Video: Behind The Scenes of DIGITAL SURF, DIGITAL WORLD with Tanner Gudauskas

And this is actually really cool to see it because I have all of these are like, I've saved them all.
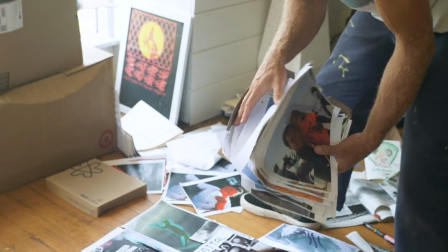[0:08]
That's like to give a little bit of context of how much
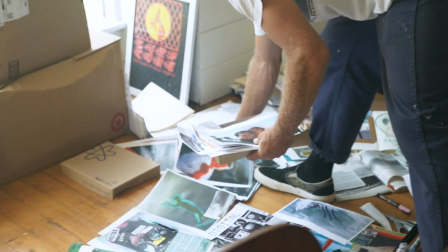[0:12]
goes into like that one clip of him being in the barrel or that of Patrick.
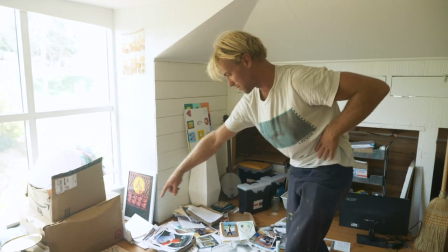[0:18]
I kind of kept them and now my new thing is to just tape scrapbooks to the floor and then just make them real big.
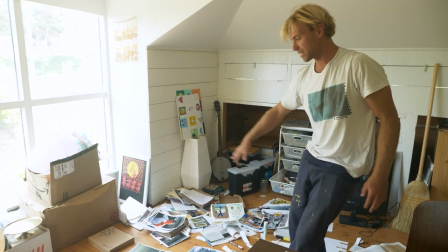[0:25]
And then take photos of them instead of making big canvases. so that's where i'm at but this is totally the dojo where it all kind of went down well we're gonna sit down and watch digital surf digital world and we're gonna have a lot of fun when we do it and kind of i think it's really fun because for me this project i am super attached to a lot of the different sections for different reasons and we probably were working on it for about six months I'd say creatively so it's cool I hope to give as much context and backstory to why it's important to me and and what you know stokes me about it so
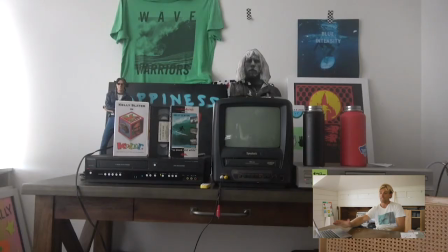[1:04]
let's just get into it because the intro I mean right away just
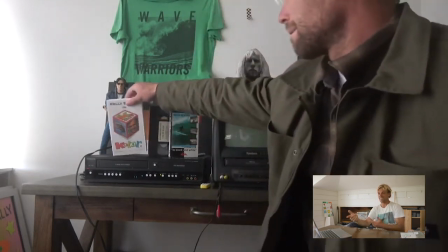[1:09]
start stop but that song Sifu Lilac is
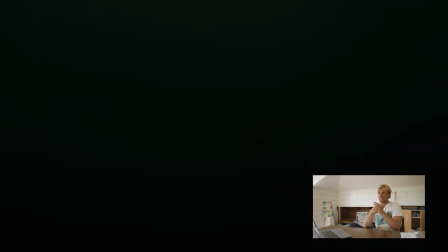[1:14]
almost that really I think like was a catalyst for us to get creative with
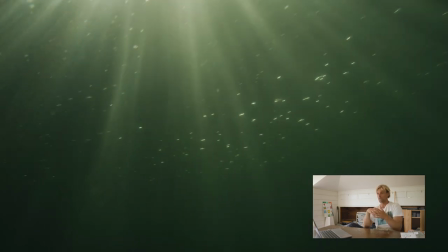[1:20]
the project and have that texture because that song really drove us to be able to allow in like
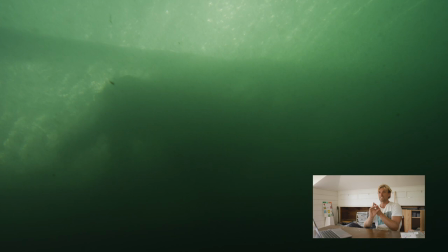[1:25]
in the intro there's super eight there's scrapbooking there's like hd as you can get i mean there's like a phantom clip in the barrel as well and it's cool to see how
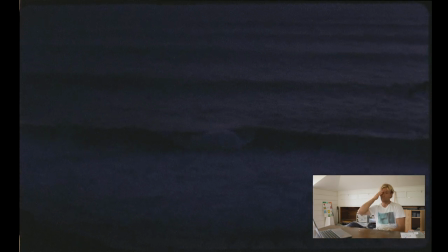[1:34]
they all kind of interact um one clip specifically where i'm running right in the beginning running from behind and my fiance
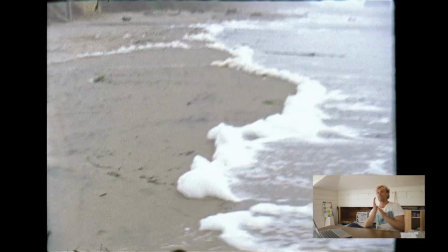[1:43]
shot that up in oregon and we're playing around with her super 8 camera because you can you can kind of lower or make a lot
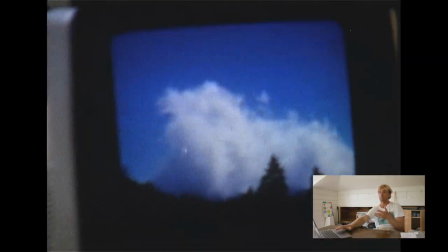[1:51]
more of the frame rates so you can get slow-mo or really like Charlie Chaplin like 12 I think that was 12 frames a second and I was
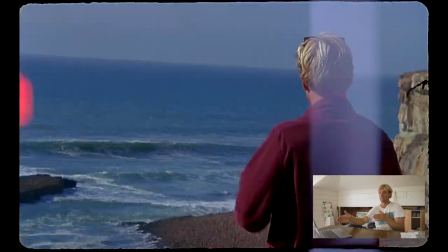[1:58]
really stoked with how it came out then I put it in Premiere and just literally
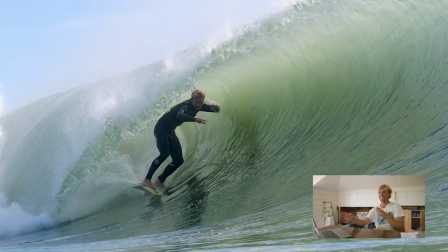[2:04]
took it to like speed 10% and so almost really wanted to
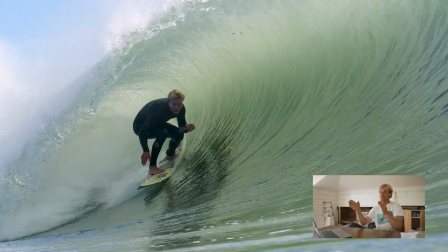[2:09]
emphasize treating video like photo and treating photo like video so like there's examples
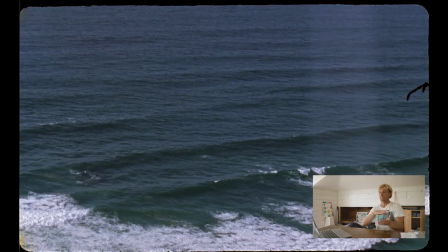[2:14]
of that going both ways whether it's the scrap barrel or like that's an example of treating video like a photo. It's super fun. I think the thing that I like about it is that it keeps you in the moment in that moment. Like when you shoot something on film on a trip you don't have the luxury of going back and looking at it to know if you got it or not. So then when you get home what you get from it is what you get from it. So whether you blew the shot or you got it it's always something special from it.
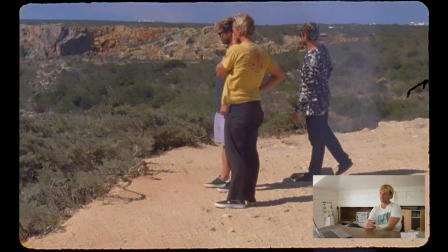[2:46]
but yeah so yeah right here I'm seeing the red rooster and I think that that
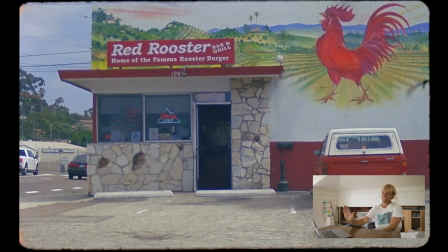[2:50]
is a hilarious one too so the red rooster stuff like why that's in there is because for for me moving down to Oceanside this is the that was a place that's that's a bar that's right by my
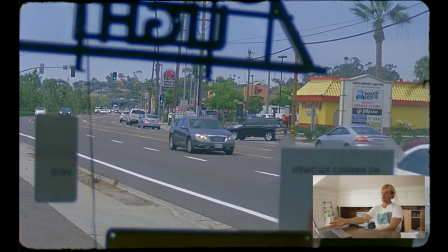[3:05]
house and Alex and myself we'd always you know we would go driving
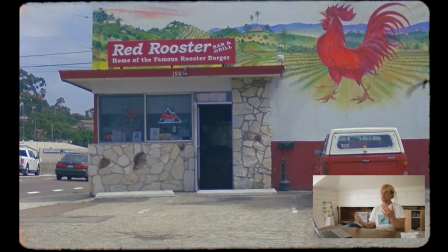[3:12]
by it to go to the beach or back to our house and so it was this joke like are we ever going to go in the Red Rooster?
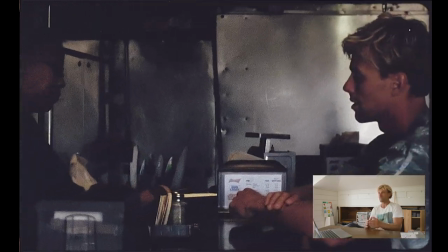[3:18]
So we actually did. We just went in midday, got beers and we were in there basically alone and we kind of did that in like a habitual
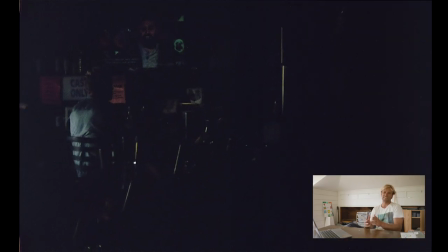[3:26]
manner to meet the bartender and kind of get a little local status and her name's Pebbles.
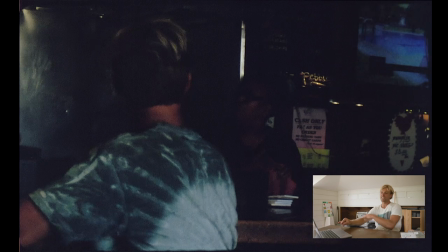[3:31]
She's a legend actually. You can see some of her because Alex then brought in the 16 millimeter and we were able to shoot inside the Red Rooster one day and
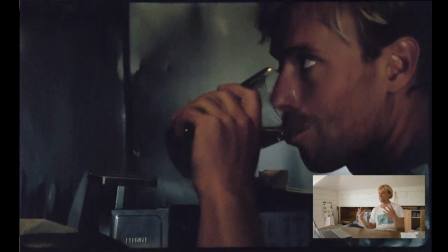[3:39]
it's just totally gramy but we love it like I think it to us like signifies this is like the first real creation that the both of us
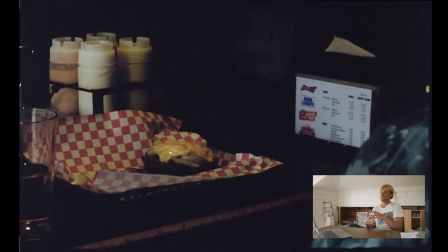[3:46]
coming from Oceanside we're both living here it means a lot to us to be a part of the community here and
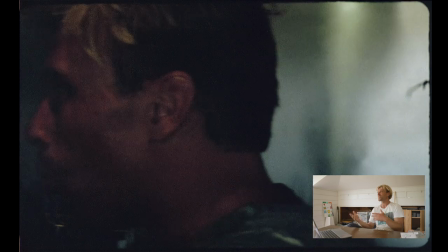[3:52]
so it's just like if I guess it's not I don't want to say like if you know you know but it's kind of a fun thing to have like those small little
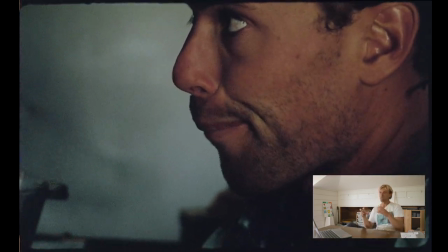[3:58]
like like tip-offs to where it's from.